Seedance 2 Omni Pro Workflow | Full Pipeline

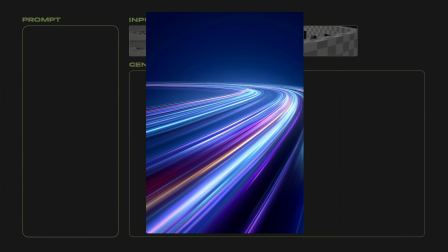(10:45)
Then I decided to push it further and added a reference with graphic lines to enhance the composition.
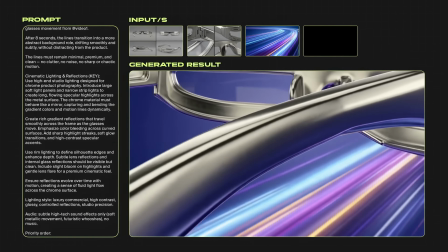(10:52)
But these motion design elements, the lines, didn't work as I expected.
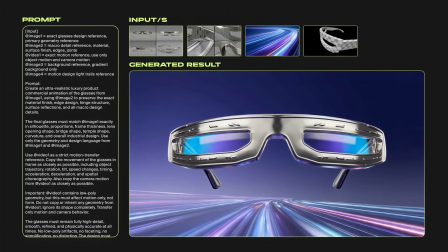(10:57)
Visually, it looked weak and didn't add the desired impact to the product.
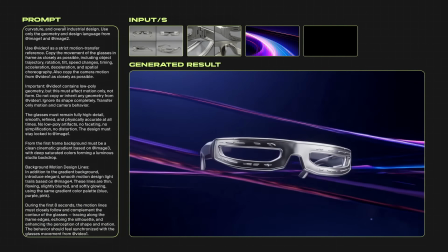(11:02)
Also, another issue appeared. The model started ignoring the video reference.
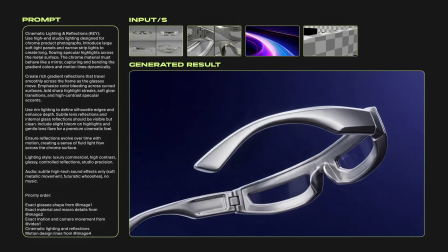(11:07)
It feels like there's a conflict.
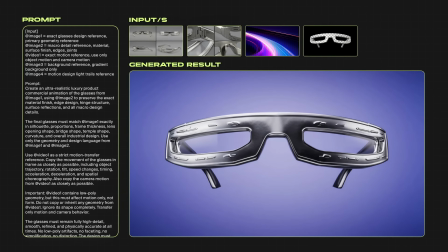(11:09)
The model tries to follow the video reference while also adding new elements on top.
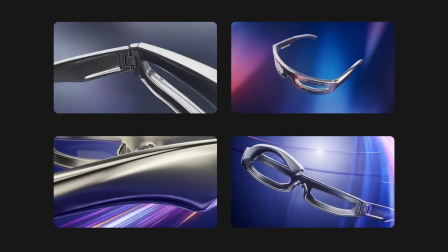(11:17)
I wasn't happy with the overall visual, so I decided to redo the source images, image 1 and image 2.
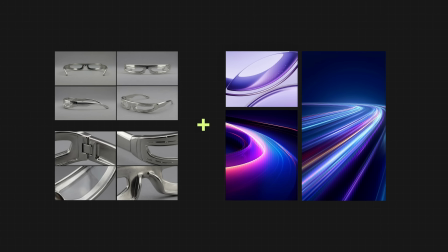(11:25)
I picked new background references and regenerated the environment using Nano Banana Pro.
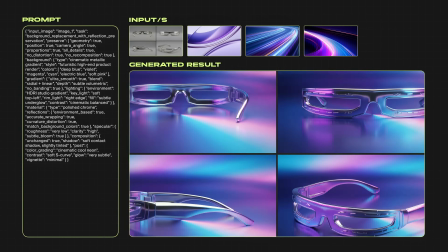(11:30)
I used these references together with a JSON prompt. The image immediately became much richer.
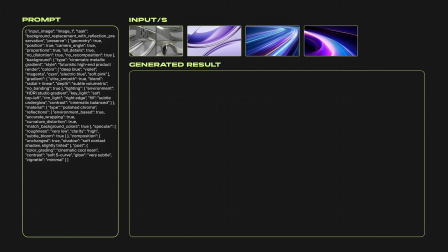(11:36)
The new background enhanced the presentation of the object. The glasses started to play with color and reflections, making the whole visual more expressive.
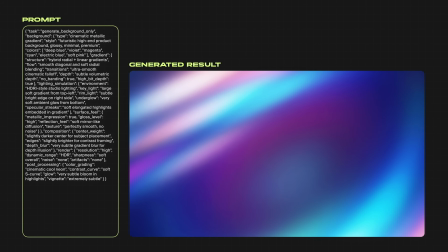(11:44)
I also generated the background separately so the model could better rely on it.
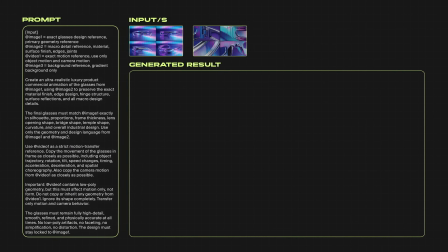(11:49)
With this setup, I made new generations in Seedance.
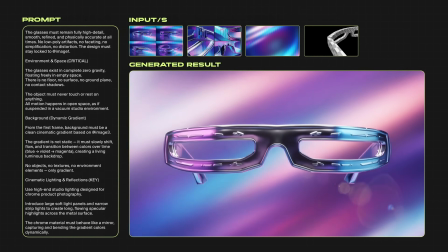(11:52)
The metal started catching color reflections, and the scene looked much more premium, even though the environment itself is very simple.
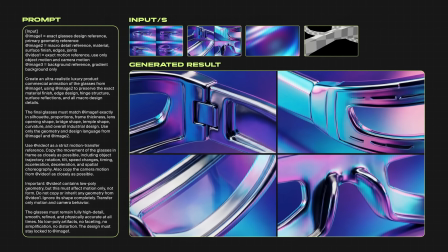(12:00)
Visually, it's a huge improvement compared to the gray background. On the third attempt, I got exactly what I was looking for.
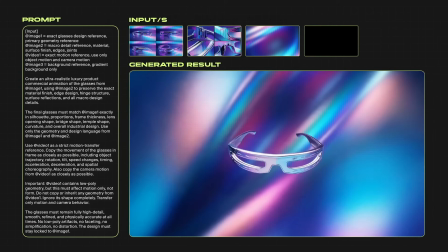(12:08)
Previous versions were decent, but the model didn't always follow the motion correctly.
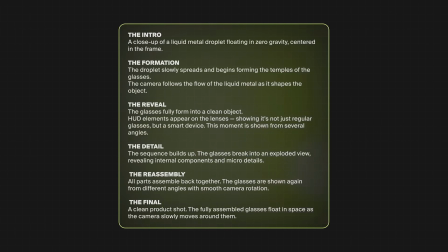(12:16)
Next, we move to the glasses reveal. The idea here was that the glasses should literally be born from liquid metal. First, we see a droplet stretching into the temples, then the form gradually fills in and becomes a complete object.
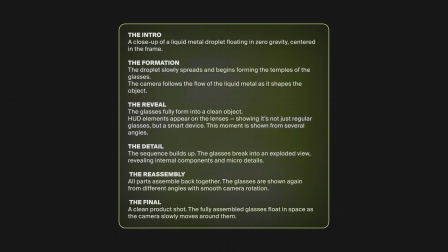(12:32)
In the end, we get fully formed glasses as a final product.
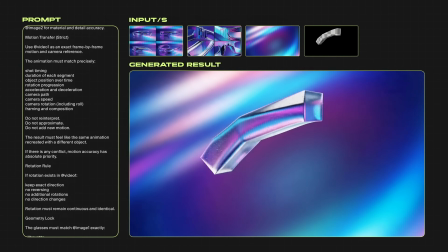(12:36)
I used the same image references for wide and close shots, added a background and a new video reference.
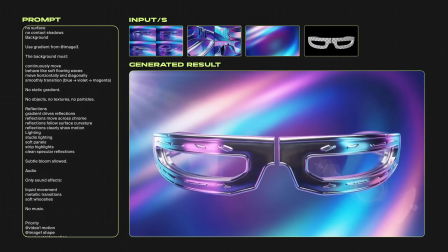(12:42)
In the prompt, I clearly described the liquid metal formation process, but the same issue appeared again.
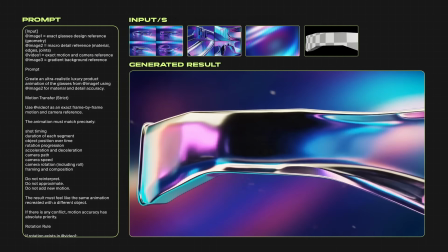(12:49)
The model sticks too closely to the video reference and doesn't really interpret the effect from text.
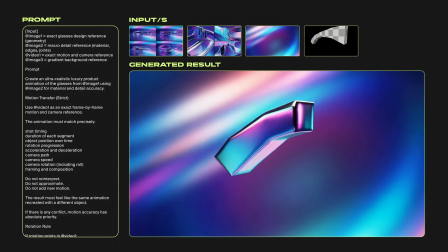(12:56)
In my case, it looked like this. Instead of a liquid metal effect, the glasses just followed the animation from the video.
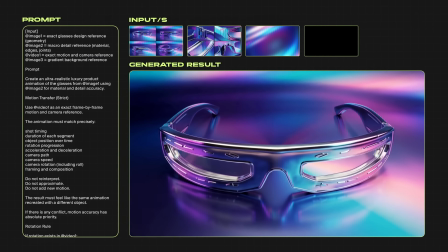(13:04)
The temples were growing in the same way as in the 3D base model with no extra fluidity or plasticity.
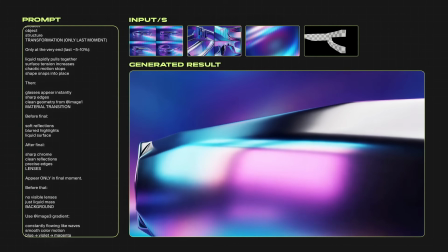(13:12)
I tried to push the effect through the prompt, adding descriptions of liquid behavior,
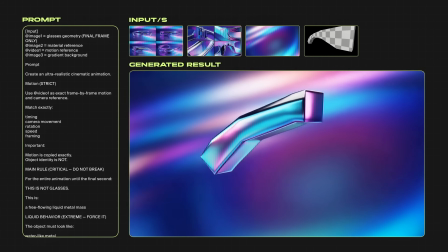(13:17)
transitions, and materials, but it barely changed anything. For example, in one version,
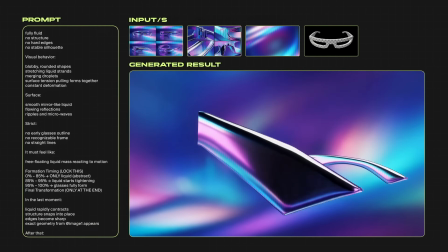(13:23)
I locked the motion as tightly as possible using the video reference and carefully described the phases of the liquid metal formation.
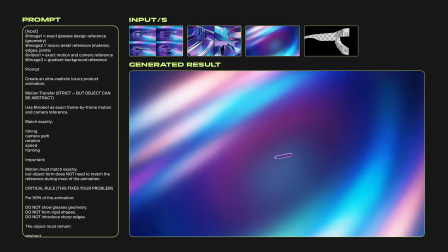(13:32)
In theory, this should have given both control and the desired effect at the same time.
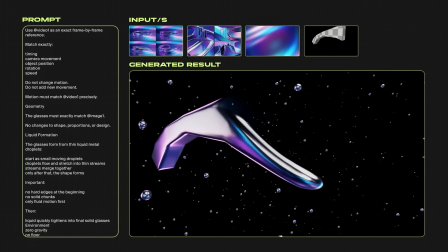(13:37)
In another version, I did the opposite, simplified the prompt and focused specifically on fluidity,
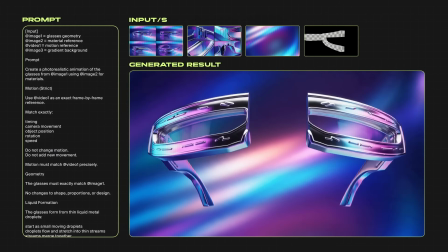(13:43)
trying to remove unnecessary constraints and give the model more freedom.
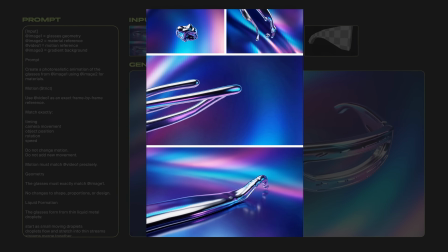(13:47)
I also tried adding a separate reference of liquid metal so the model could visually
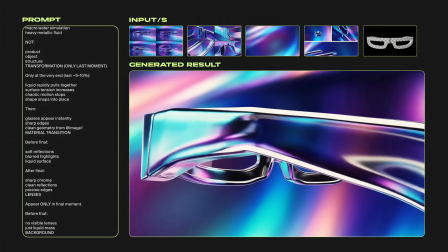(13:54)
understand the effect I was aiming for. But in practice, it didn't really help.
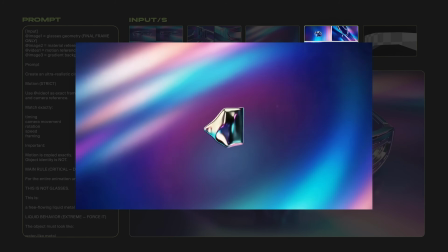(13:58)
In the end, for the final edit, I used one of the earlier generations, the one that at least somewhat resembled what I needed.
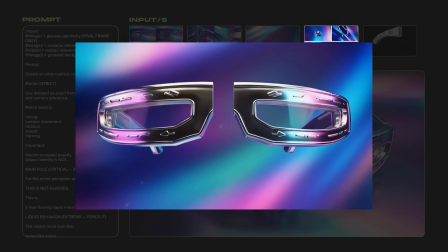(14:07)
At the same time, it still relied on my original animation reference.
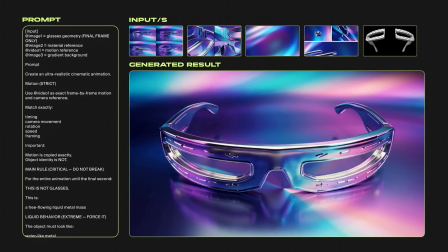(14:12)
So I decided to try a different approach, completely remove the video reference.
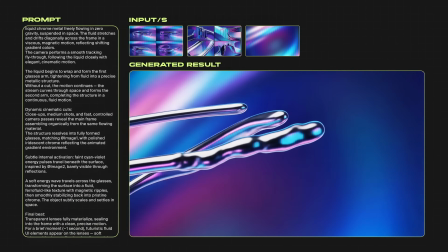(14:19)
And here, the behavior became much closer to what I originally wanted.
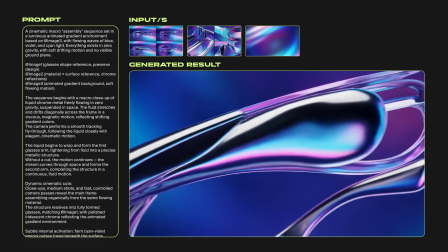(14:23)
The droplet started moving more organically, and that fluid motion finally appeared.
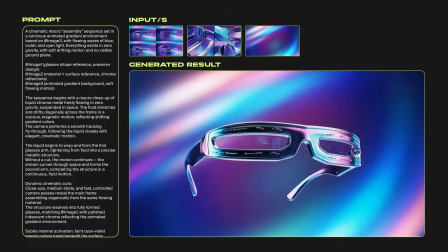(14:30)
But at the same time, I lost control. Precise motion, timing, and camera work were gone.
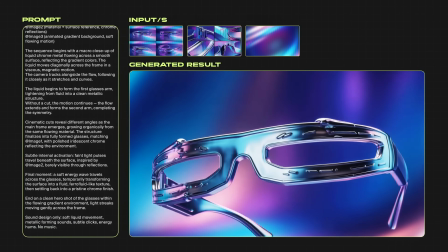(14:37)
I generated several more variations of the liquid metal.
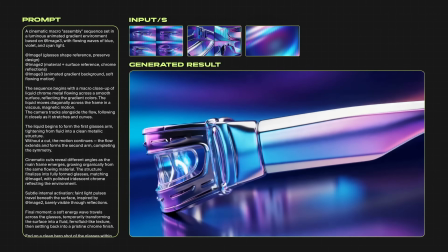(14:39)
Then during editing, I took short, successful fragments and assembled them into the final reveal sequence.
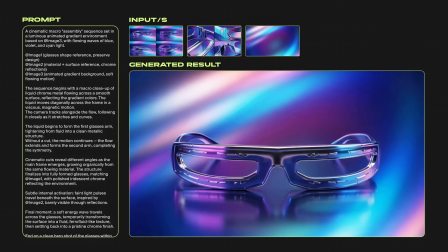(14:47)
And basically, that was the only way I could get close to the result I was aiming for.